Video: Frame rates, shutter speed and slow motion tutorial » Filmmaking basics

Hey y'all, it's Mary Betsy of marybetsy.com, and in this video we're talking about frame rates and shutter speed, which is a topic that can confuse a lot of people, so I'm gonna try to break it down and make it easy for y'all.
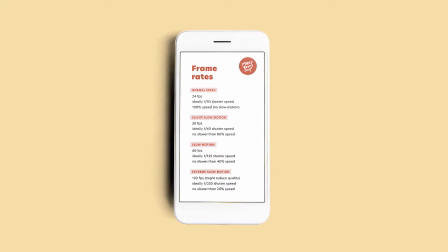(0:14)
And of course, I'm gonna hook you up with a cheat sheet that you can download for absolutely free in the link in the description below.
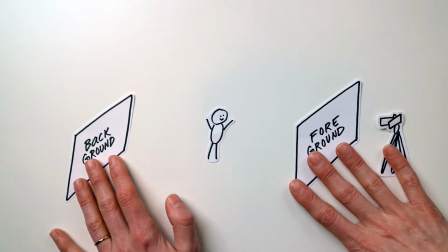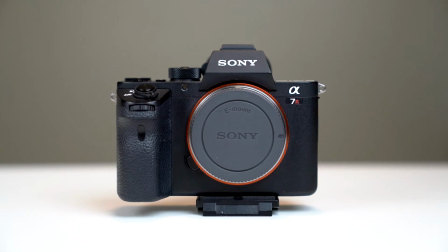(0:30)
So before we get into it, first we need to have a little chat about how the camera works.
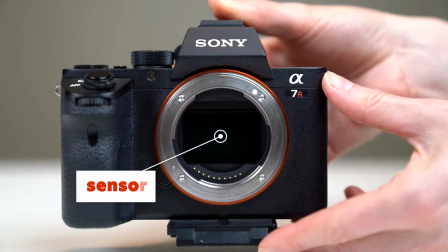(0:34)
Inside your camera, there's this thing called a sensor, and every time this sensor is exposed to the light of the world,
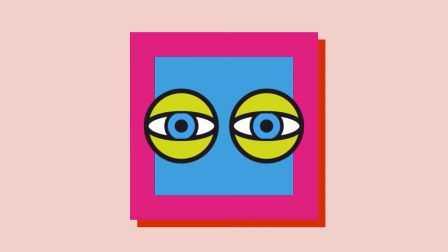(0:41)
it records information about what it's seeing and it takes a picture. How does it do that? I don't know. That's some physics mess that I don't understand and you don't need to either. But just trust me, every time your sensor is exposed to the light, it takes a picture.
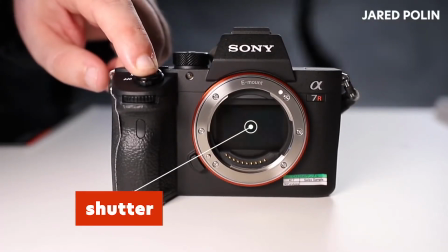(0:54)
Now the gatekeeper of your camera's sensor is something called the shutter. And it's like a giant eyelid that opens and closes over the sensor.
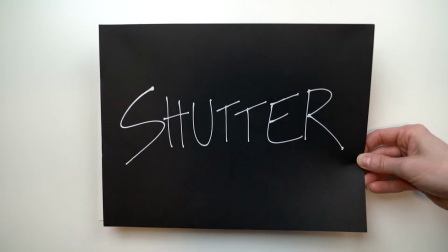(1:02)
Every time the shutter's closed, your sensor sees nothing. And every time the shutter's open, your sensor gets to see the world and take a picture of it. And speaking of pictures, that is all video is.
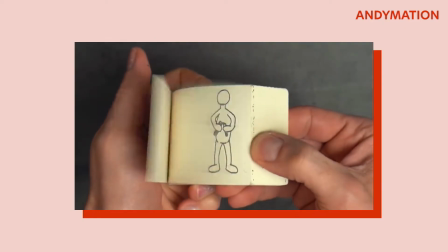(1:14)
So when your camera is recording video, it's really just taking a whole bunch of pictures and lining them up really fast so that you get a video. And every one of those pictures is called a frame. So a frame is just a picture.
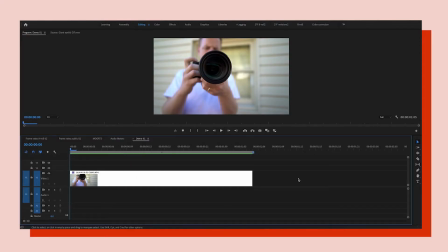(1:25)
And if you zoom all the way in on a timeline in your editor, you can actually navigate through your video frame by frame and see all of these images lined up. Now, the more pictures that your camera's sensor gets to record at a time, the smoother your video will look.
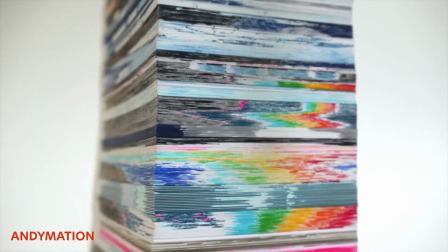(1:39)
So think about a flip book. The more drawings that an artist makes, the smoother the animation will look.
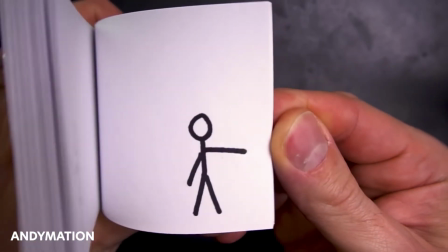(1:45)
But the fewer the number of images, the choppier the motion will look. And the same is true for video.
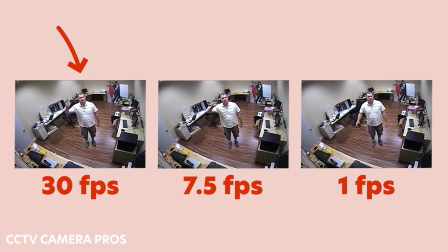(1:51)
The more frames that are recorded per second, or the higher the frame rate, the smoother the motion will look, like the video on the left. But if there are not enough frames per second, or the frame rate is too low, then the motion is going to look jittery and choppy like the video on the right. Alright, so now let's talk about the difference between frame rate and shutter speed, and this is something that trips up a lot of people.
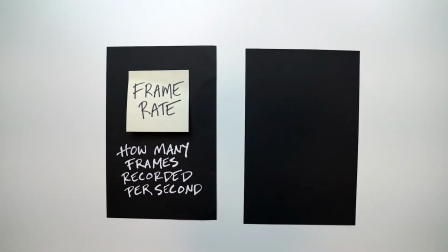(2:13)
So frame rate is the number of frames that are recorded in a second, and shutter speed is how long each frame is exposed for.
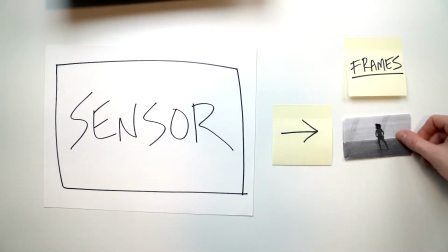(2:21)
So frame rate is determined by how many times the shutter opens in a second to let your sensor see the light and take a picture. So if you wanted to record at a frame rate of 30 frames per second, that means your camera's sensor will record 30 frames onto your video a second.
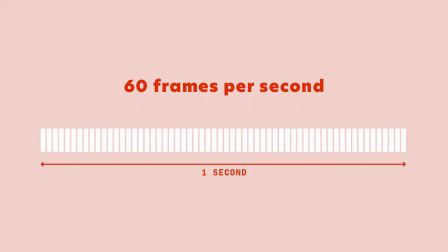(2:37)
Or if you set your camera to 60 frames per second, you get twice as many frames recorded every second. So frame rate is the number of frames, and shutter speed is how long each frame is recorded for.
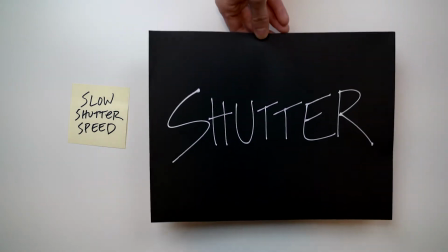(2:47)
So the slower the shutter speed, the longer the shutter stays open every time, and the more time the sensor has to record every frame.
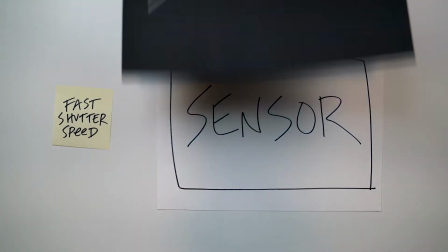(2:55)
But the faster the shutter speed, the less time the shutter stays open every time, and the less time the sensor has to record each frame. And how long the shutter stays open ultimately affects how each frame looks. Let me explain.
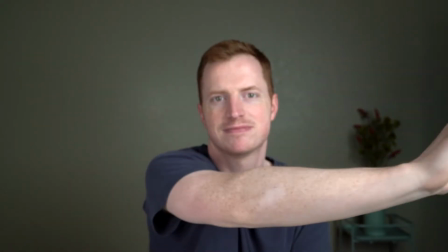(3:07)
So let's say it takes Miles 1 second to move his hand from side to side.
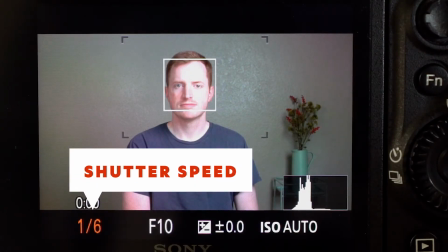(3:12)
If I'm filming him and I set my shutter speed to be really slow, like 1/5 of a second,
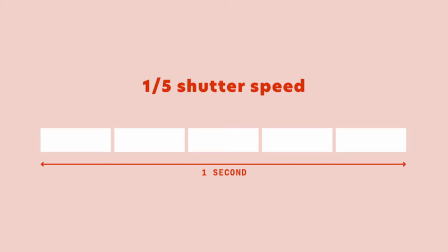(3:17)
then the shutter is going to stay open for 1/5 of a second every time the sensor records a frame. And 1/5 of a second is like an eternity when it comes to shutter speeds. Because in 1/5 of a second, Miles' hand would have already moved from here to here.
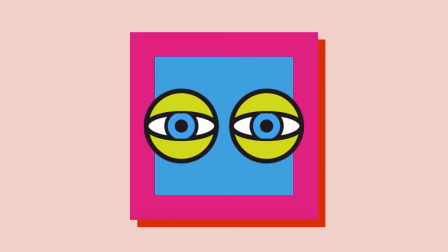(3:32)
And the camera is recording a frame the entire time. And that means that the final frame is going to look really blurry. But let's say I set the shutter speed to be something really fast, like only 1/2000th of a second. In that amount of time, Miles' hand would have barely moved. So the image would look like this, like the motion is frozen.
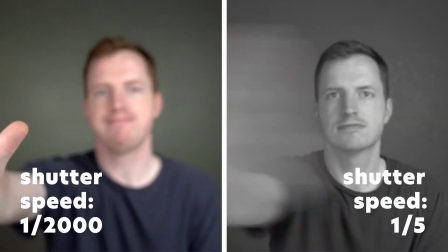(3:58)
So the faster the shutter speed, the more you'll freeze motion, and the slower the shutter speed, the more you'll blur motion. Now let's talk about something really important when it comes to shutter speed, which is your shutter speed cannot be lower than your frames per second.